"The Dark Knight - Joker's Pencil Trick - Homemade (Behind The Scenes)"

This week for Batman Month, we took on a scene that you guys have been requesting for a long time, and that's Joker's pencil trick. So here's a look at how he did it.
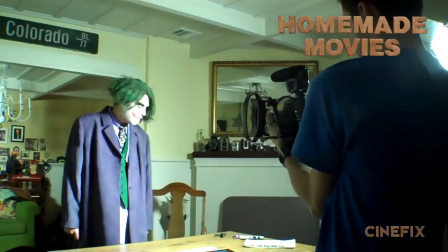So there really is just one main costume in this, and that's Joker's costume.
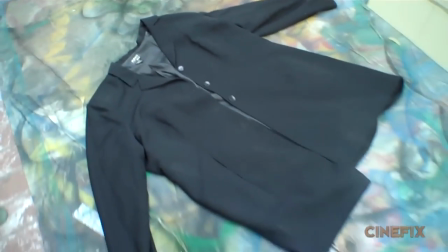0:20 We couldn't find a purple coat, so we just found a regular grayish black one and decided to spray paint it purple.
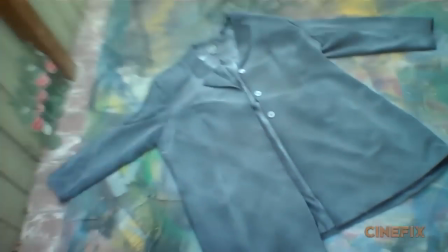0:25 We did kind of a layer of white first, and then we did purple on top of that because it showed up better. Purple wasn't really sticking to the black very well.
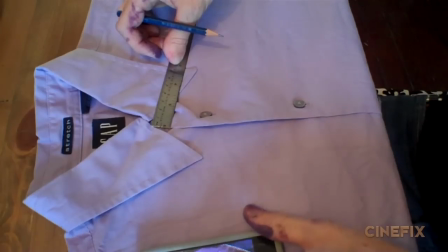0:32 And then we had a vest that we just painted green, and we found a purple button-up that was a solid color, and we noticed that his has a very specific pattern on it.
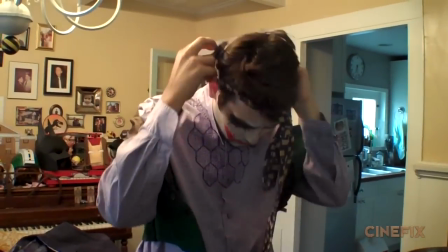0:40 So Ben drew the pattern on there with a crayon. And then we found a perfect tie at a thrift store. This actually matches really, really close.
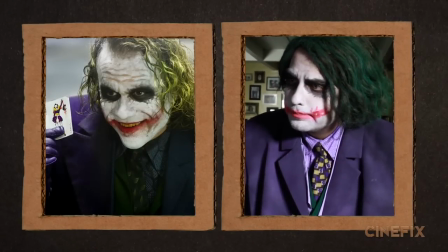0:45 We were looking at the picture and the tie that we bought, and we thought they might actually be the exact same tie.
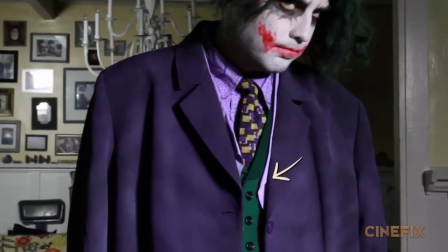0:50 They're so close. There's also another layer in there between the vest and the coat itself of kind of strips of purple showing through.
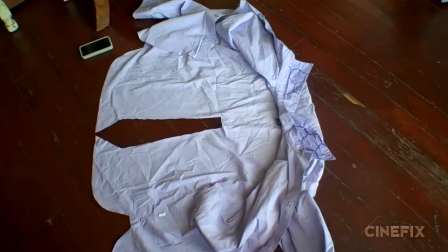0:56 So we just cut out strips from the back of the purple dress shirt and just kind of like taped them inside so you get that one extra layer.
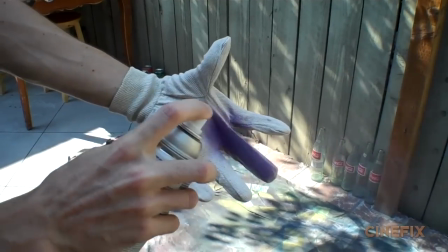1:02 And Joker has purple gloves, so those are just some canvas gloves that we painted purple and just drew little lines on there.
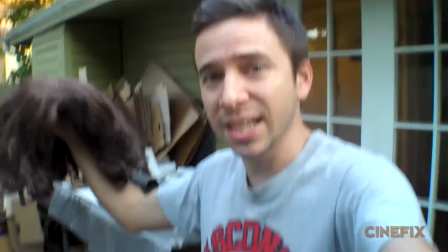1:08 This is a normal brown wig that we've used a handful of times, but I'm going to attempt to make it kind of stringy and gross and painted green.
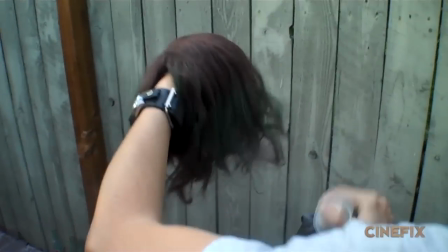1:16 These plastic wigs don't really get wet, and so I was trying to put hairspray on it and get it to be more like stringy and wet looking, but it just doesn't work for some reason. So I ended up spraying it with some spray adhesive and really like kind of matting it down and trying to make it stringy and just kind of chopping away at it,
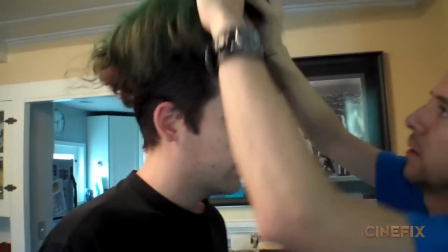1:29 and just lightly spray painted some green spray paint on it. So once you got all the pieces in there and the green paint, it looked more Jokery. You look like Jack White. To play the role of Joker, we went to our master impressionist, Piat.
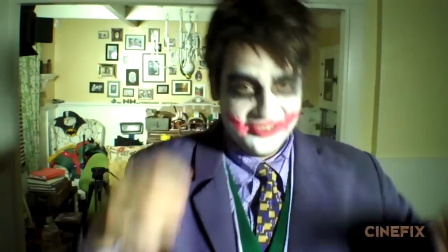1:41 He can do a million voices and he does them all perfectly. I don't know how he does it. Piat has actually been in a bunch of Homemade Movies episodes.
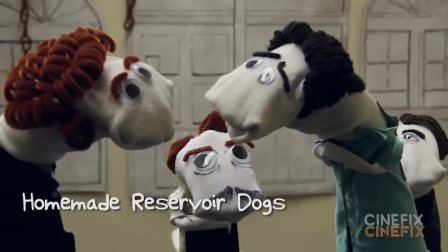1:47 He did the voices in Reservoir Dogs, Sock Puppets episode.
Yeah, it's easy for you to say. You're Mr. White.
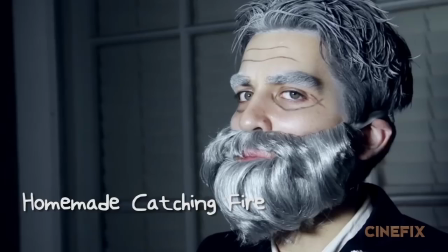1:52 You have a cool sounding name.
He was Donald Sutherland in Catching Fire. He was young Harrison Ford.
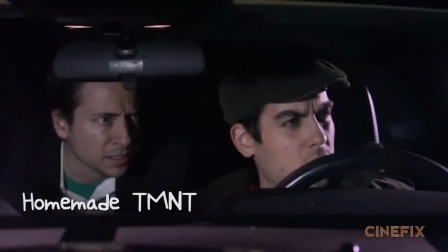1:57 He's been old Harrison Ford. He was random cab driver in Teenage Mutant Ninja Turtles. And of course, he was our Doc Brown in our Back to the Future scene. Great Scott!
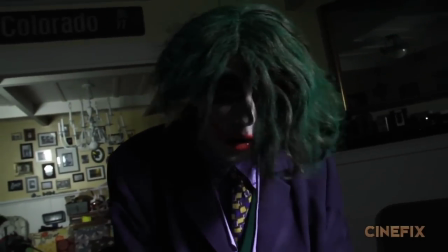2:05 Howdy! Somehow the space-time continuum's gone askew, and I have transformed into the Joker.
The first shot that we ended up shooting once Piat showed up was the one where he walks towards the group and you only see him from the back.
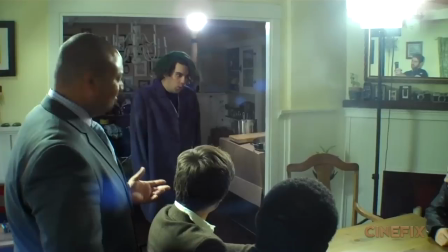2:16 So first we just put the coat on him and the wig and just got that shot before we took the time to do the makeup. But for the rest of the shots, of course, we need the iconic makeup that Heath Ledger had in this movie.
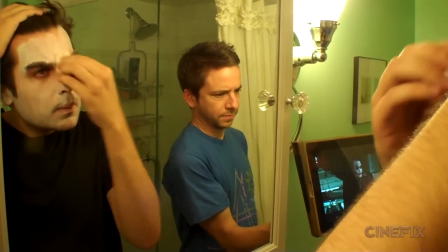2:25 So he just put the white on himself and kind of covered his face. And then there's kind of some marks where like it's kind of wearing off and you can kind of see where his wrinkles are. So I took a Q-tip and tried to kind of like carve back in just like where the skin is.
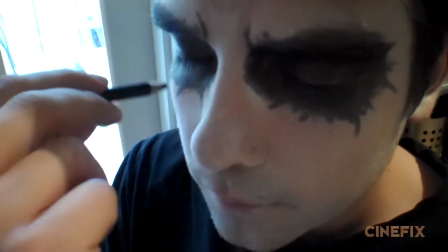2:35 You got the black around the eyes, and I kind of like did these extra little lines as if he's kind of been wearing this for a while and it's going into his wrinkles and stuff.
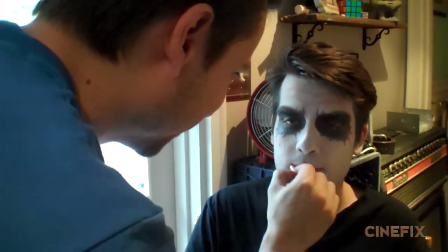2:42 For the mouth, you know, we're not using any like prosthetics or anything to show scars, but the red really does the trick.
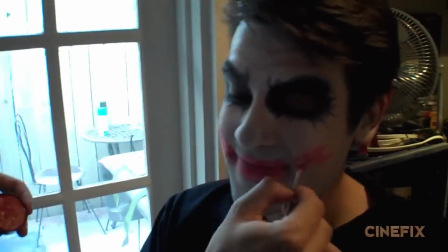2:47 So we just kind of sloppily put the red on there, get the right kind of shapes to it, and that was all it really took.
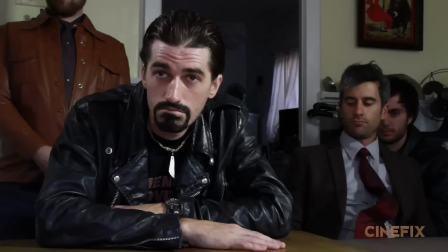2:52 For all of the other thugs that are here having this meeting before Joker shows up, we just kind of invited some friends over and just told them to wear a suit.
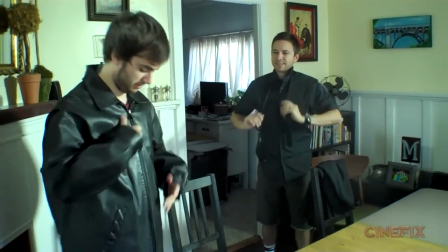2:59 And we also have some miscellaneous leather jackets and different ties and things, so we kind of just swapped those around.
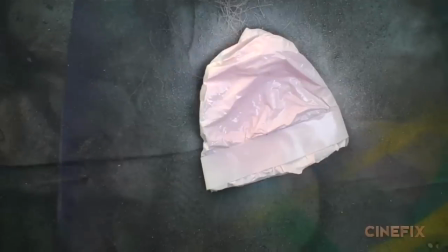3:03 We even made a little pink pocket square for the main guy who does the talking. And these guys also have some pretty awesome cardboard watches, if you look really close, some gold watches made of pure cardboard, really expensive.
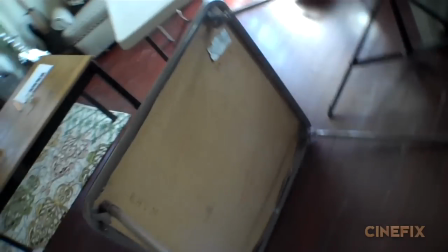3:14 They're facing each other, these two groups. So we had some card tables and my dining room table just set up in a U shape.
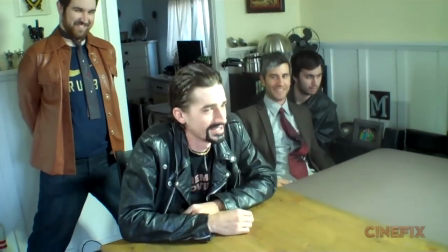3:19 And we kind of mix and matched who was where. So when we're facing one way, we're all kind of filling it in, making it look like a lot of
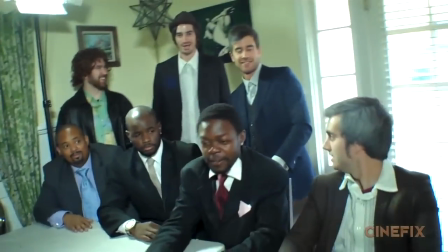3:25 people. And then when we're facing the other way, some of us switched outfits and stood in the background and played different people.
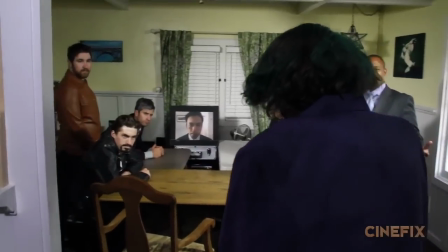3:29 So it looks like more people than it really was, except for the big shot where Joker walks in, then you can kind of see how few people we really had.
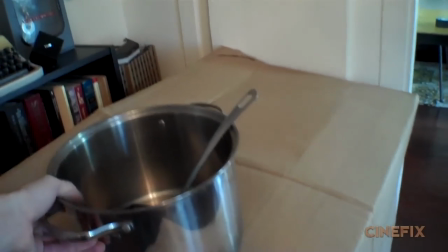3:34 If you look close in the background, we also decorated my living room with some kitchen utensils and some kitchen items because they're supposed to be having this meeting in some kind of industrial sized kitchen.
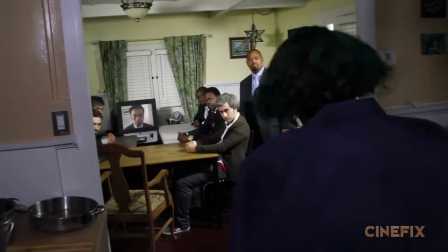3:43 So you can see it really good when Joker walks in for the first time. Over to his left, there's some kitchen items in the dark there.
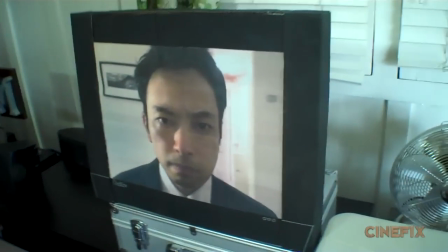3:48 One cool homemade trick that we did was they're all sitting there talking to a guy on the TV monitor there, and it's like a live feed that they're talking to him, but we noticed that he doesn't move at all in this scene, so we just took a still picture. This is our friend Yasu, who just played Shredder in our Teenage Mutant Ninja Turtles trailer, and I just had him send me a still picture of his face, and I printed it really big and made a little cardboard TV,
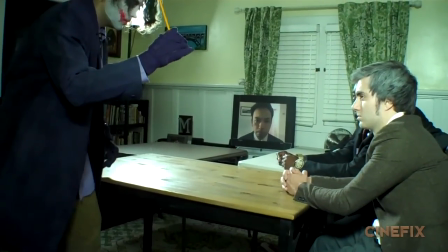4:05 so that's sitting there where all the guys are kind of gathered around. So Yasu was staring at us all day, even though he wasn't here.